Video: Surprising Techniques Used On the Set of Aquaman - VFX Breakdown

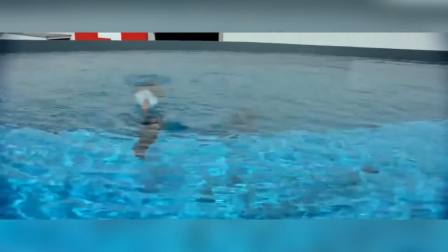[4:16]
Due to the large portion of the movie that was set underwater, it was obvious that the film was to be shot dry for wet.
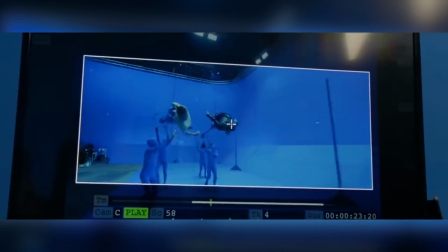[4:22]
The VFX team spent a lot of time creating the look that the director was searching for.
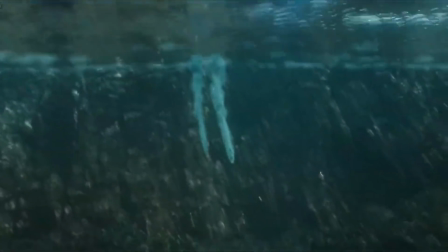[4:27]
The director wanted colour, contrast and clarity in the water, but with strong light and shadow,
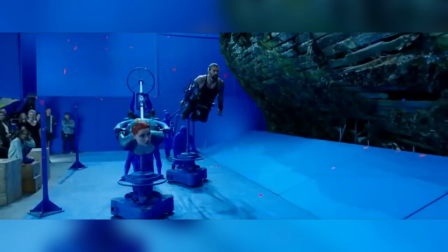[4:32]
so the VFX teams developed tools to do accurate colour attenuation and light diffusion,
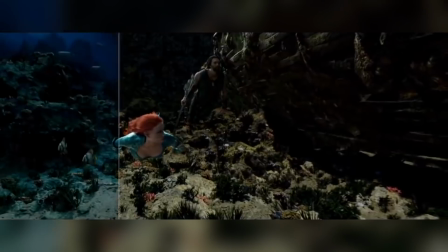[4:37]
including a control curve to control how fast the attenuation built up. They also added moving vegetation, flowering caustics, strong light rays, blue
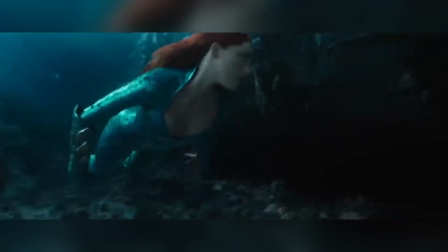[4:46]
loom on light sources, bubbles, and particle passes to sell the underwater feel.
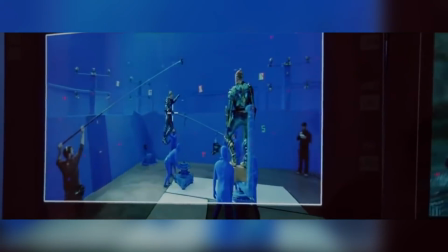[4:51]
The actors were also shot dry for wet. The actors performed on gimbal rigs to simulate underwater movement.
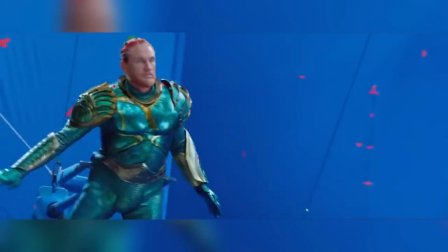[4:58]
The VFX team used as much of these performances as possible, in some cases replacing an actor's limb, in others the whole body.
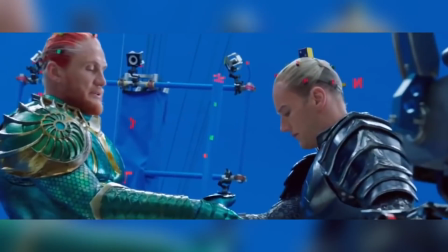[5:05]
For this, they had custom rigs which allowed the animators to keep the actors' faces locked, whilst they worked on adjusting the body movement.
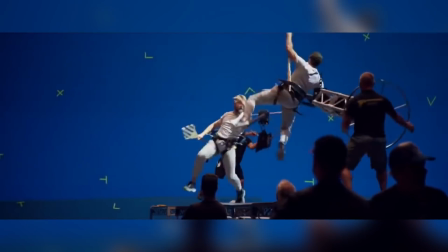[5:16]
In some of the more extreme action scenes, a full digi-double was used.
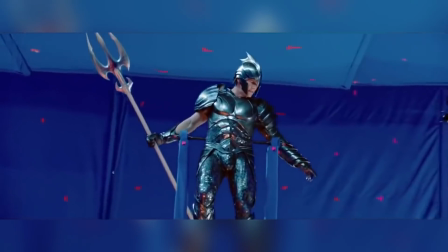[5:21]
Early on, they knew that they couldn't just have the Atlanteans moving in the water the way humans do.
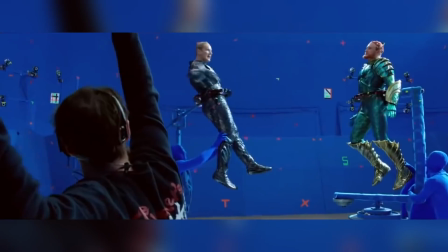[5:26]
The Atlanteans existed underwater, it was their medium, and so it was only natural for them to move freely within their medium.
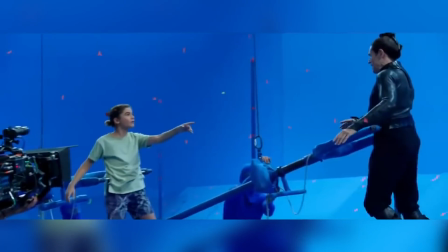[5:32]
However, by exaggerating and enhancing the Atlanteans' movements,
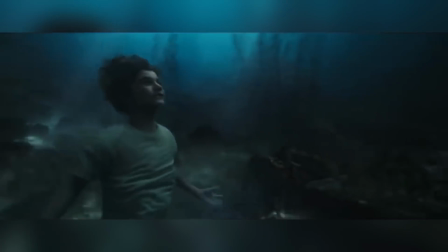[5:36]
there was always a danger of making them look as though they were in zero gravity rather than underwater.
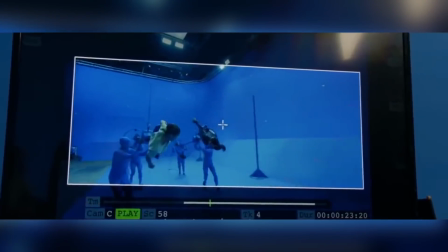[5:41]
To maintain the illusion of every direction or velocity change a character was to make,
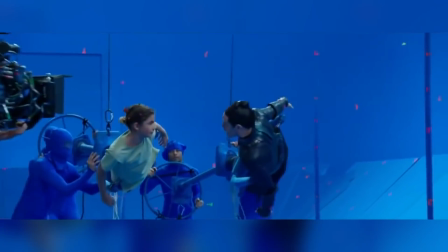[5:46]
they added a counter movement for limbs, making it look as though they were pushing off something.
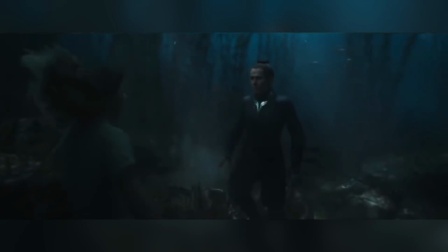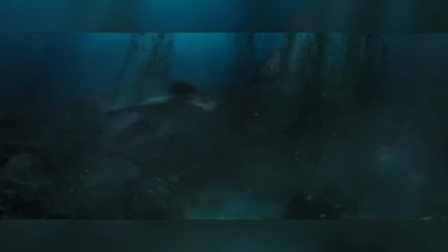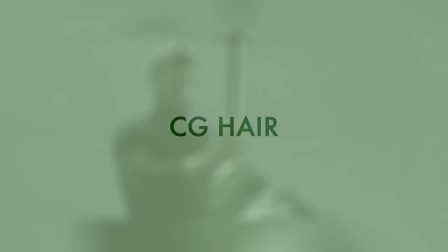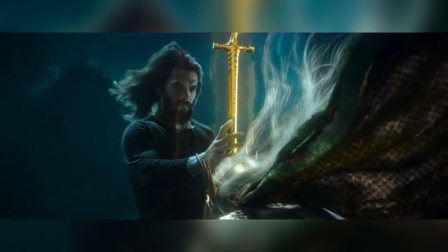[6:07]
Perhaps one of the biggest and hardest parts of all was the hair. The director wanted long, beautiful flowing locks that referenced the comic books.
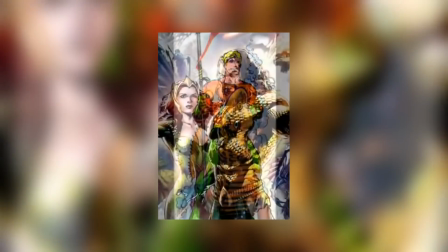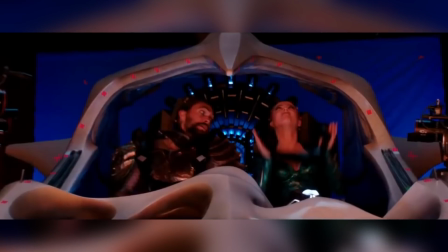[6:21]
The VFX teams gathered together hours of video on how hairs clump together, separate, and flow behind a swimmer as they move forward.
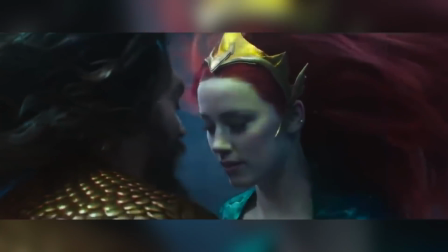[6:30]
They used this reference material to help develop their haircraft tools to handle the problems with long hair underwater.
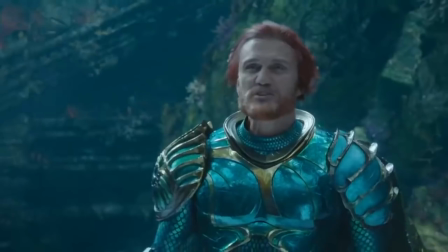[6:37]
One of the biggest problems is that hair systems are built on interpolating hairs between guides.
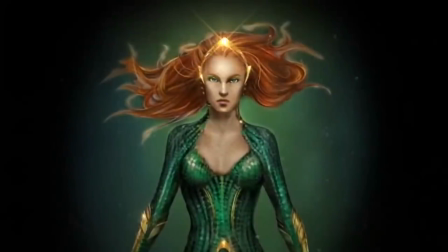[6:42]
However, underwater guides can go anywhere. This led to parallel interpolated hair just sticking out.
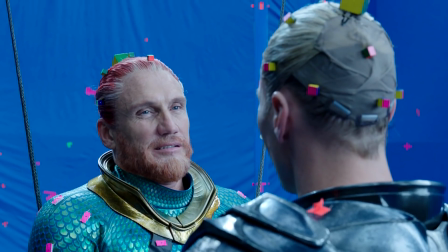[6:48]
To solve this, they had to simulate more guides to ensure they had the edge break up and the complexity they needed.
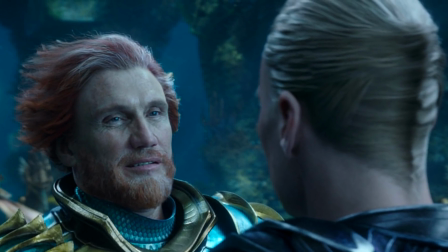[6:55]
The hair didn't just have to move realistically, it had to look great too. It couldn't fall in front of the actor's face or get in his eyes as real hair would.
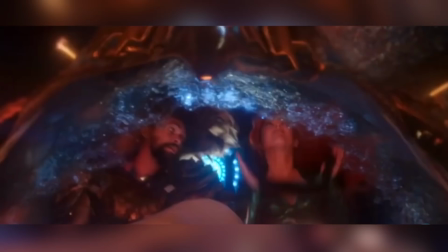[7:03]
It had to be styled. To achieve this, they built up a library of pre-sim hairstyles for the start of the shot,
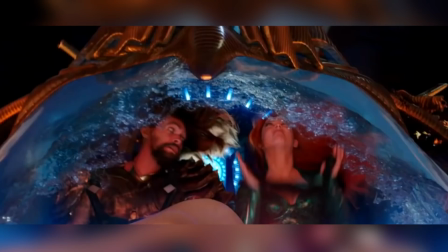[7:09]
and then they used a robust set of sculpting tools to adjust the hair in post-sim.
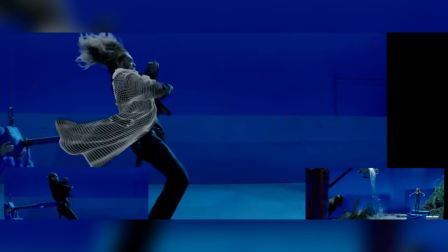[7:17]
The odd thing they found was that the shots with a lot of action were actually easier to do than those just standing still.
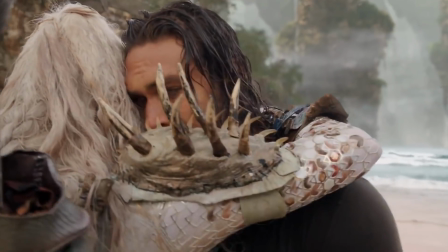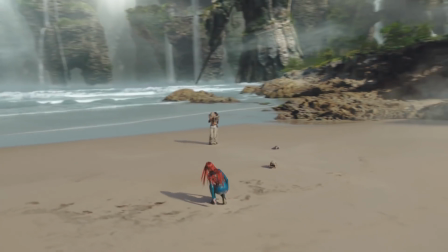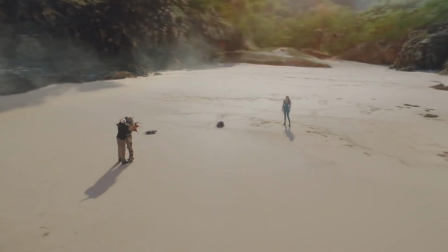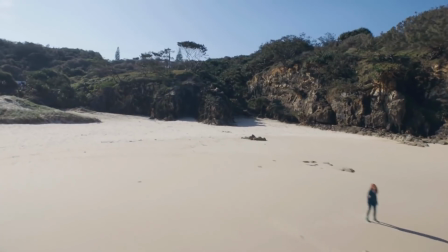[7:39]
Please give us a like if you enjoyed this video.
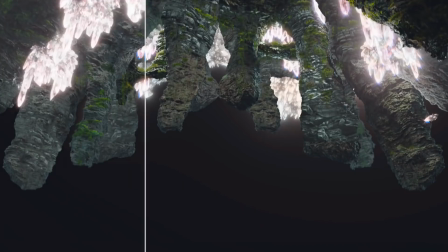[7:41]
Don't forget the links to the music used in the video in the video description, and be sure to let us know in the comments section, as always, which movie VFX you'd like to see behind next.